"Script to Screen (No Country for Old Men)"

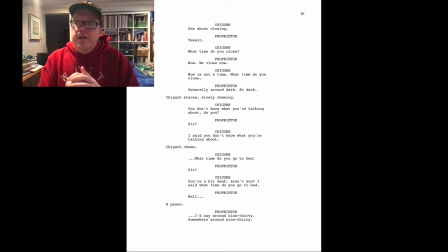Generally around dark, after dark. And then to keep that tension going for us, the reader, you have a line of action. And what does that line of action do? It doesn't really help resolve the situation, does it? Chigarh stares slowly chewing.
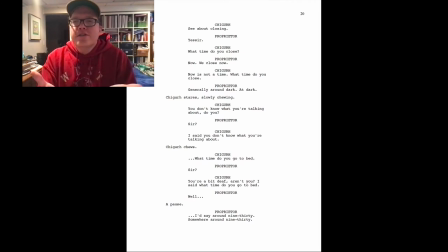So there's not any, so us as a reader, we're still in that tension-filled mode because we don't know what's going to happen next. The action line doesn't really help us. It sustains that tension that we're seeing throughout the text. And again, we see that through the rest of the action lines for this particular page on page 20,
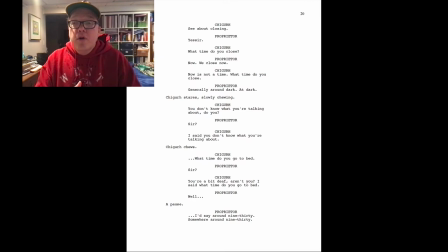where Chigarh chooses or choose some more. Again, it breaks up sort of the lines. So to say, well, you don't know what you're talking about, do you? Chigarh says, proprietor, sir. I said, you don't know what you're talking about.
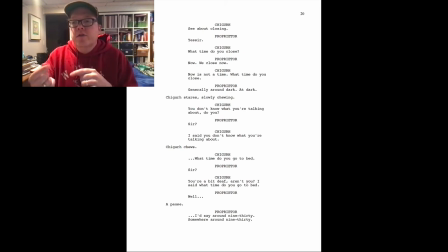And then we have the action line. that Shigeru chooses. So again, we have this sort of tension in there that Shigeru is going to get what Shigeru wants. And it's uncomfortable for us as the audience. And it's uncomfortable for us as the reader as well, too.
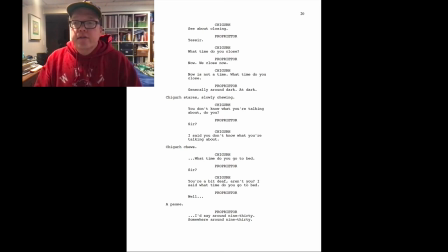And so let's go down there. Let's watch the scene up to this point. And we'll see how that feels to us as the movie viewer as well, too. So let's take a look and see how those words are represented on the screen.
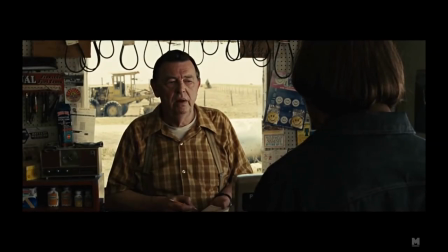If you don't want to accept that, I don't know what else I can do for you.
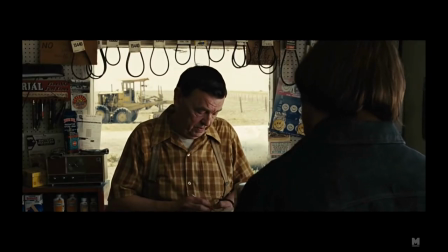Would there be something else? I don't know. Will there?
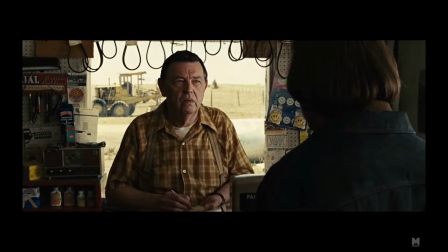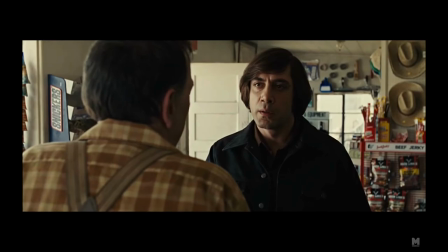Is something wrong with what? With anything. Is that what you're asking me?
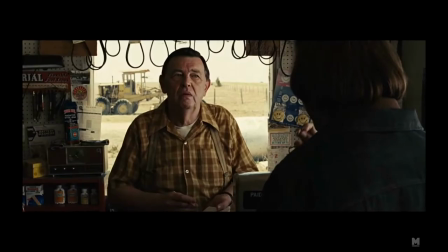Is there something wrong with anything? Will there be anything else? You already asked me that.
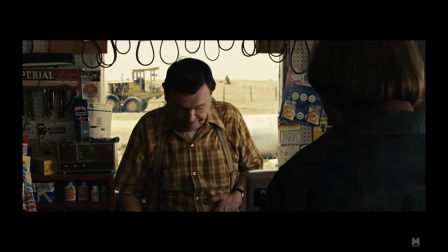Well, I need to see about closing in. See if I close it? Yes, sir. What time do you close?
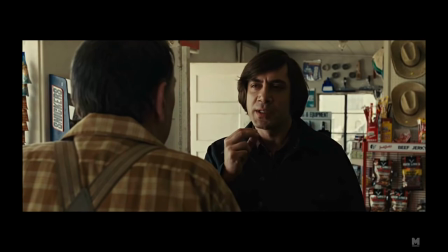Now. We close now. Now is not a time. What time do you close? Generally around dark, at dark.
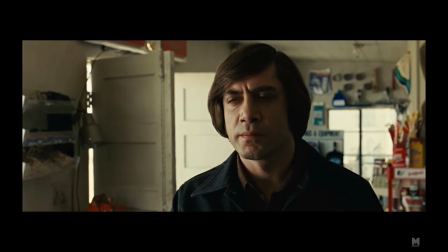You don't know what you're talking about, do you? Sir? I said, you don't know what you're talking about.
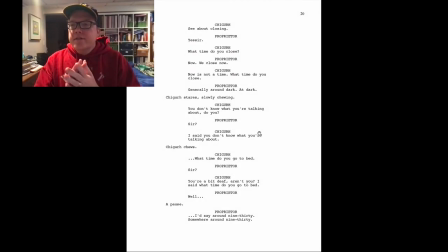All right, so that scene, like I said, so we're building the tension up. And so one of the things I want you to notice about the dialogue as we've been reading the dialogue and looking at the dialogue and seeing how that compares on screen.
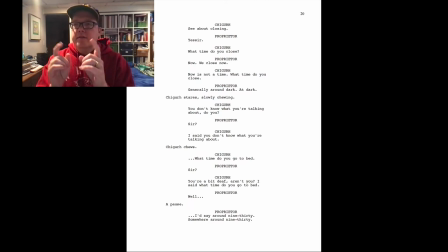Notice there's not a lot of parentheticals, meaning there's a lot of brackets saying, well, he smiles or he says angrily or anything like that. We're just letting the actors act. And the actors are doing a fantastic job of doing the lines.
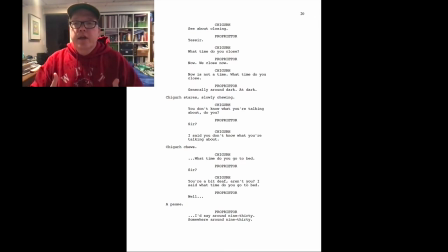And you'd also notice that the volume of the lines, there's not a lot of raising and lowering of pitches. They're not screaming at each other when they're doing this, but it's very soft. It's very casual. It's almost like a whisper. I had to turn the volume up a little bit because I noticed you can sometimes it's hard.
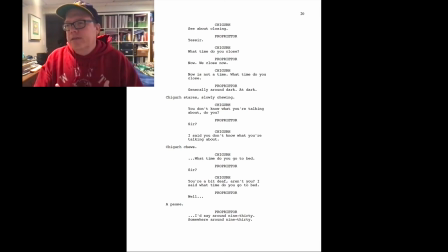You want to lean in with the scene as you're speaking the lines because you can barely hear what they're saying. And so again, there's not a lot of parentheticals with this. So you're not seeing a lot of he says angrily or something like that.
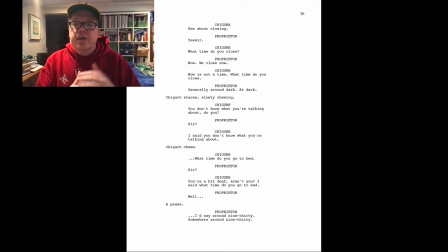And so I point that out because in this scene that we're going to watch here in a second, Shigeru says, you're a bit deaf, aren't you? I said, what time do you go to bed? And we don't have any intonation with that. But you'll see that Javier does a great job of giving us how that line should sound.
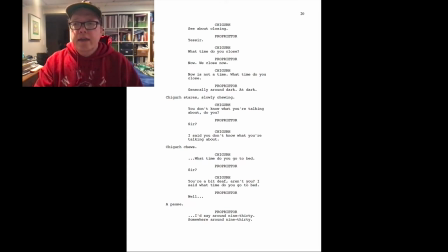So we'll go through this right now. And again, as we look at the action, the action is just really, he continues to stare, is chewing a beet. So we're not getting a lot of relief from this tension. This is very uncomfortable for us.